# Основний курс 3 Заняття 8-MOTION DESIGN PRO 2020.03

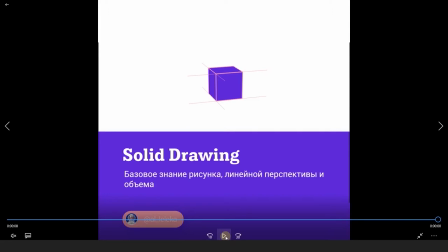Вы сможете условно проворачивать какие-то объекты. они будут выглядеть натурально, не будет каких-то искажений непонятных, все будет максимально логично. Построение тела, например, знание каких-то базовых моментов пропорций человеческого тела,
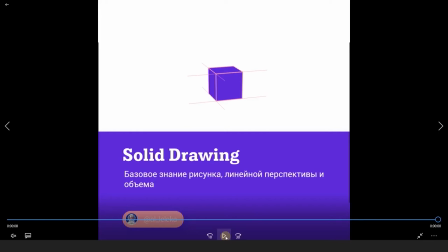чтобы затем у вас появилась возможность их утрировать и делать какие-то части более выразительными, какие-то менее выразительными. И знание вот таких базовых моментов поможет вам выигрышно, скажем так, отличаться на фоне тех коллег,
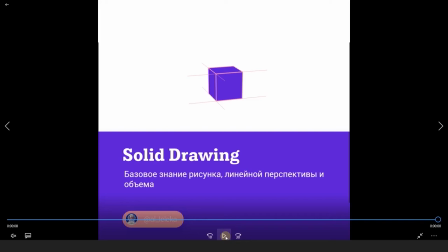которые, скажем так, пренебрегают этим моментом, которые не интересуются, сколько условно голов в теле человека помещается. 7, 8, 10, 15, непонятно.
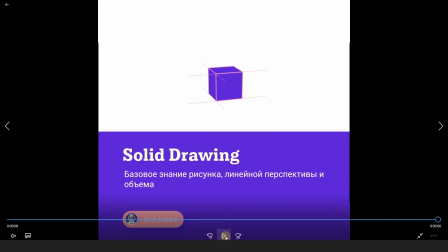Поэтому я рекомендую все-таки ознакомиться с такими базовыми вещами, чтобы у вас в дальнейшем было как можно меньше проблем, когда вы начнете условно рисовать дом, и вам нужно будет его провернуть, и вы поймете,
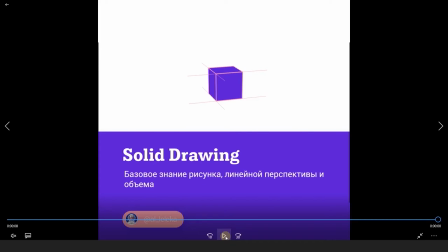что вы не понимаете, как он выглядит сверху, снизу, справа, слева, и как это все дело анимировать. Поэтому да, знание рисунка все же это преимущество и какие-то вещи все-таки стоит изучить,
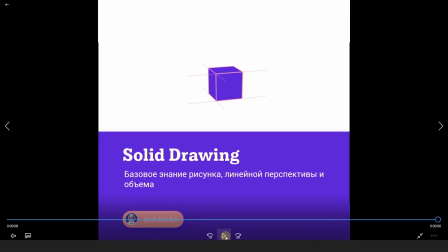стоит подтянуть. Ну а если вы умеете рисовать руками, то это вообще на самом деле супер классно и это упрощает во многом жизнь. Я уже рассказывала о том, что я рисую руками сториборд, мне гораздо проще рисовать в иллюстраторе, я понимаю, как работает пластика тела,
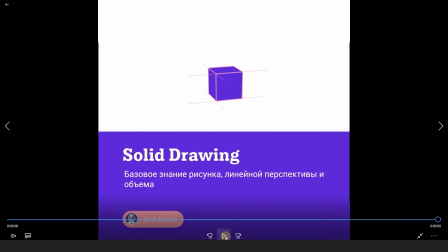как строятся все эти пропорции и так далее. Мне гораздо в этом плане проще. Поэтому, если у вас есть возможность, есть, скажем так, такое желание, я, конечно же, рекомендую качать свой скилл и в рисунке, в классическом рисунке тоже.
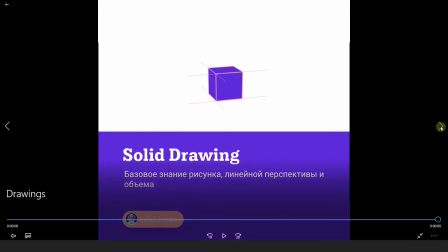Так что вот такой совет от меня касательно этого принципа анимации.
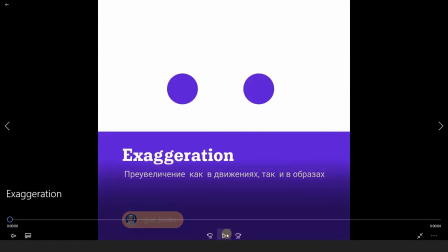Следующий принцип анимации это у нас преувеличение как в движениях, так и в образах. Давайте сейчас вот непосредственно посмотрим на пример, который я здесь делала.
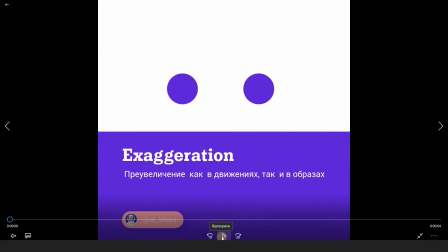И у меня есть два одинаковых шарика и затем они становятся злыми условно, да, агрессивными. Ответьте сами себе на мой вопрос, какой из этих шариков, условно, выглядит гораздо убедительнее.
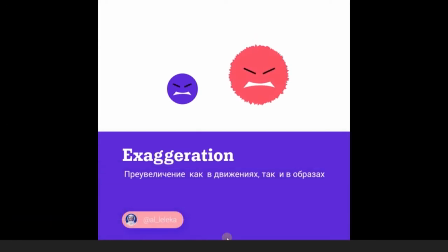Так вот, я предвосхищаю ваш ответ, естественно, это тот, который справа, тот шарик, который у нас становится,
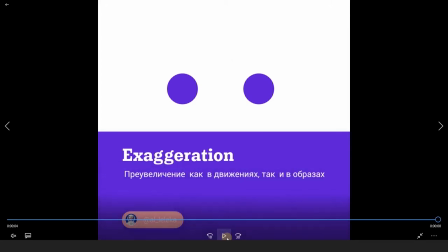кроме того, что у него появляется мимика злая,
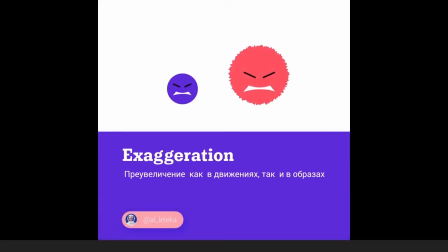условно, да, агрессивная, у него изменяется объем, у него изменяется форма,
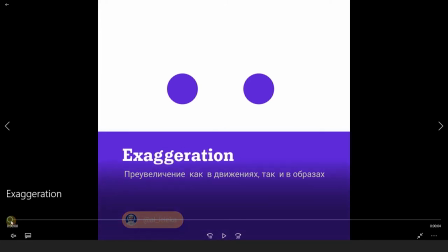она становится более острой, колючей, агрессивной. Он еще и подскакивает и таким образом усиливает эту эмоцию.
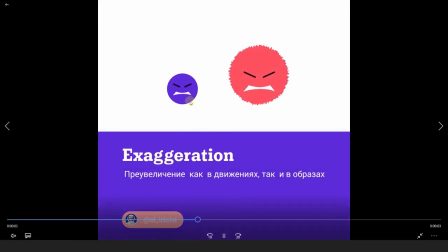Конечно, это выглядит гораздо более выразительно, чем просто шарик, у которого ни цвет, ни форма, ни размер, ничего не поменялось. Только появилась, скажем так, агрессивная мимика. Поэтому вы наверняка видели и замечали, как утрируется и, скажем так,
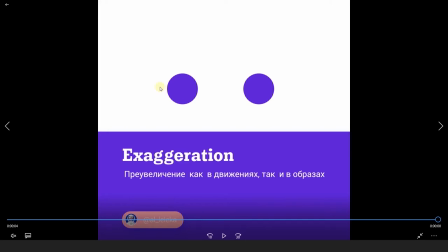деформируется вообще форма эмоций, все, что вообще можно деформировать в анимации, в мультяшках, в том же Том и Джерри. И я 100% уверена, что вы замечали это даже, скажем так, невооруженным глазом.
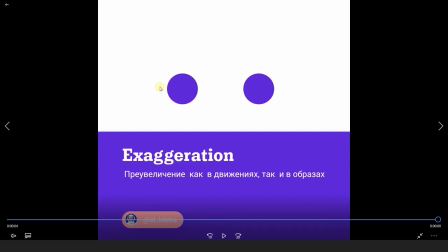Самое главное здесь это не только замечать, но еще и применять это все в своей работе. Поэтому если у вас какая-то эмоциональная сцена, у вас какая-то динамичная сцена, не стесняйтесь, не бойтесь делать преувеличения, делать различного рода экстремальные деформации.